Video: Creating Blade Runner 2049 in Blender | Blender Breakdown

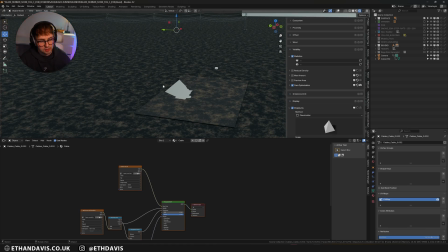You can also see that there's texture on this background, and that's because when you're looking past the rocks, you still need stuff like adding detail to the background, otherwise it just looked completely flat.
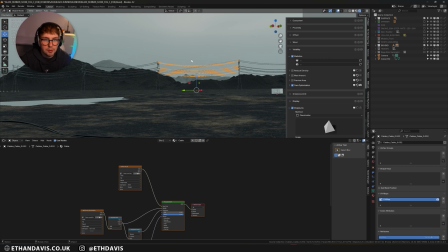So that's why I did that. But I mean, even with the fog and everything, it kind of just gets lost.
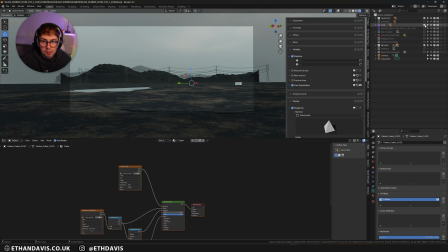But the fog is actually a good talking point next. So if I turn on the fog, you'll see everything gets nice and moody,
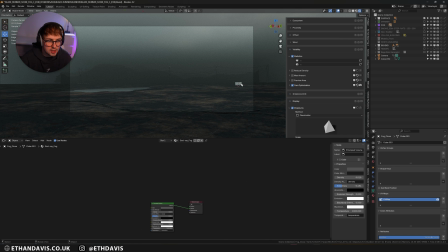and instantly you're looking at like an hour render time because fog is insane.
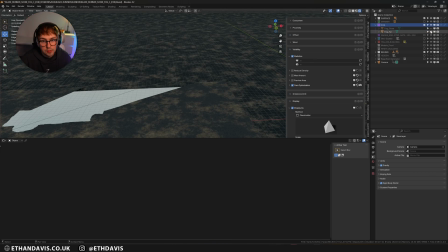But I've actually got 2 levels of fog on here. So I have the fog far, which is this one.
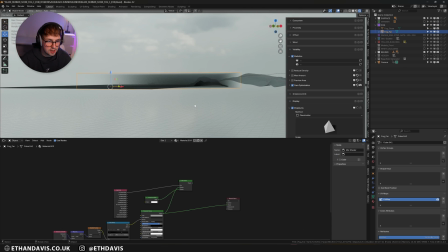So if I go into side view, you can sort of see what's happening. So where the mountains are, it's really foggy, and then it sort of blends its way back in.
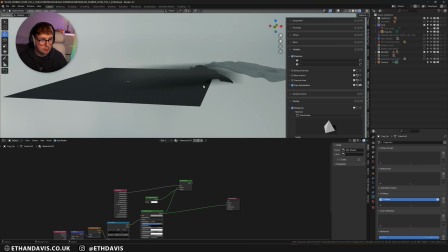And the reason for that is because if you just have a fog box on the mountain, you'll probably be able to see where it ends. And if you're talking about real life, fog doesn't really just stop. It either like gets like really centered and like close and something,
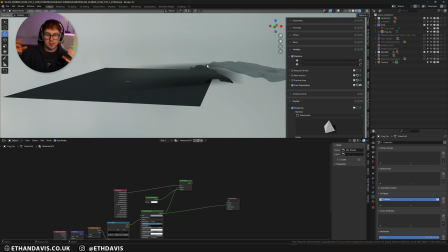and then it fades out, or it's just in like one part as like a cloud or something.
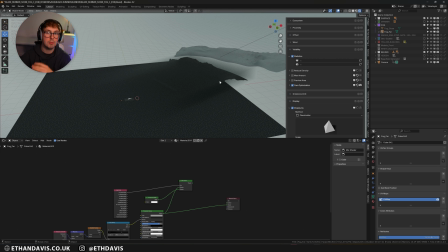So I really wanted this to be heavy on the mountains and then blend all the way into the shot, so it's completely seamless,
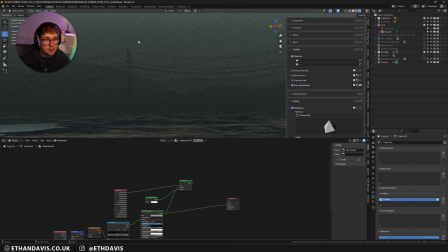and also so it starts getting like the glows off the lights and stuff. But for the actual material of this, I trialed a few things.
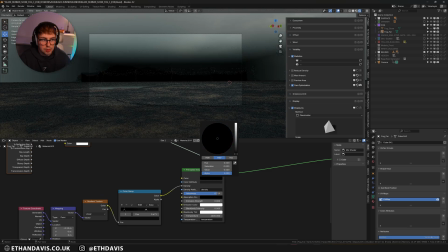So I trialed like the different colors and like levels of brightness because I wanted it to be seamless where it met the mountain,
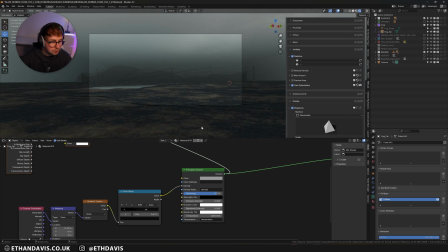which you can see it does. And then I changed the anisotropy. Now changing this is basically just rotating where the light is like bouncing to. So anisotropy to the right would be more like
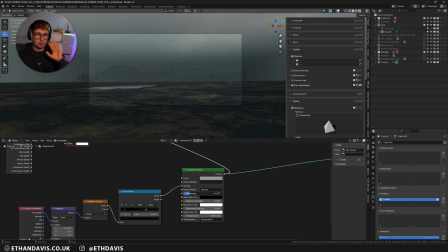backwards facing, and then minus would be more like front facing light bounce, which means, yeah, it's just try it because I don't know the exact specifics,
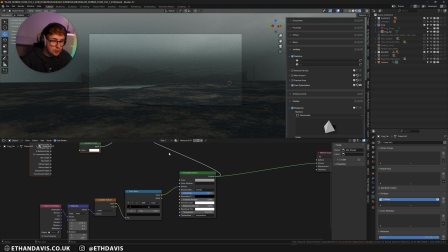but it is basically rotating where the light is sort of bouncing. But yeah, to do the gradient, I essentially just got a gradient texture,
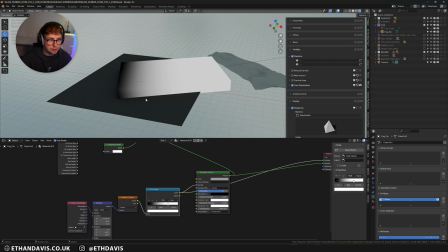which was, if I turn this all the way up, just control the density, and then I plug that into the density. Now this shader here is basically because I was having like a hard time rendering out fog separately,
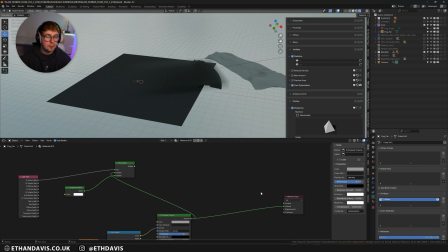and a lot of people probably have this problem, because there is a bug where if fog is touching an object,
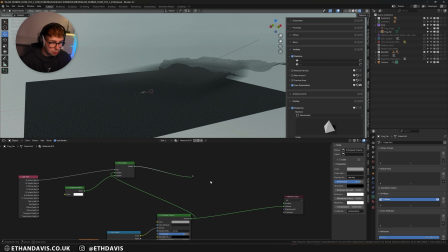you might not be able to render it out separately. But basically what this does is make it transparent but still cast a shadow.
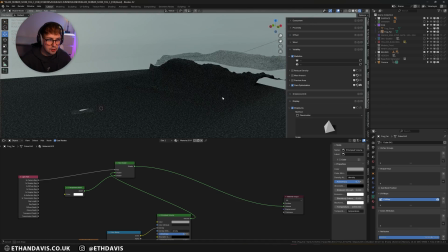So here you can see I have no fog, but it's still casting a shadow.
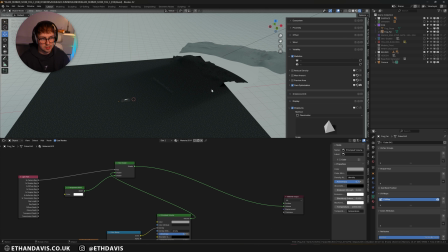If I turn it off completely or just hide the object, you'll see that shadow disappear. And the reason for that is because if I'm rendering
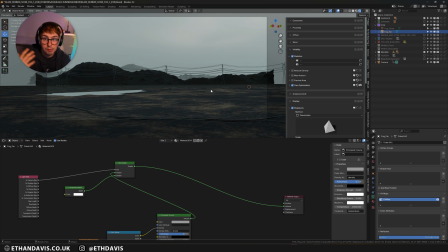fog separately so that I could do like a different noise level so it rendered quicker, I could then composite it on top and it's still the same.
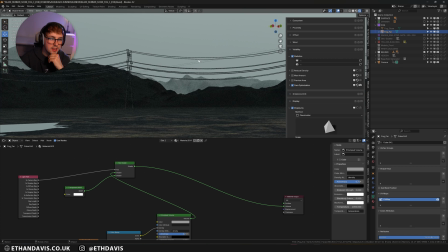But I was having issues with like these edges, having black edges around it.
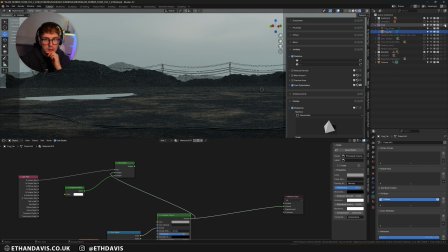So I just used the hold out method, which you just click hold out and it works. Sometimes though this doesn't work, because I could have swore it wasn't working and then I clicked it and then it started working again.
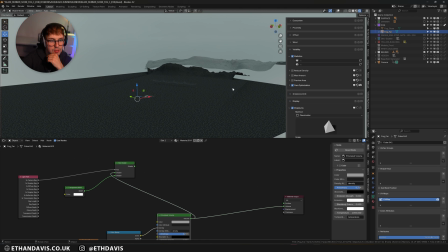So yeah, this doesn't even like it's working how it should be working, because yeah, I think I just found the error again. Because if this shader is on and I do normal, that's what it should look like.
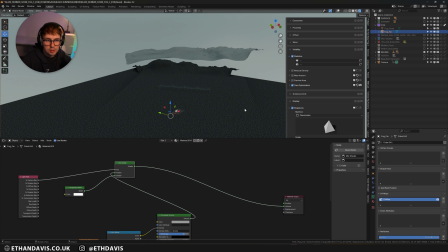But with holdout selected, it doesn't look like that. Which is weird because this should only be casting shadows. So maybe if I do have it not in the ground, yeah.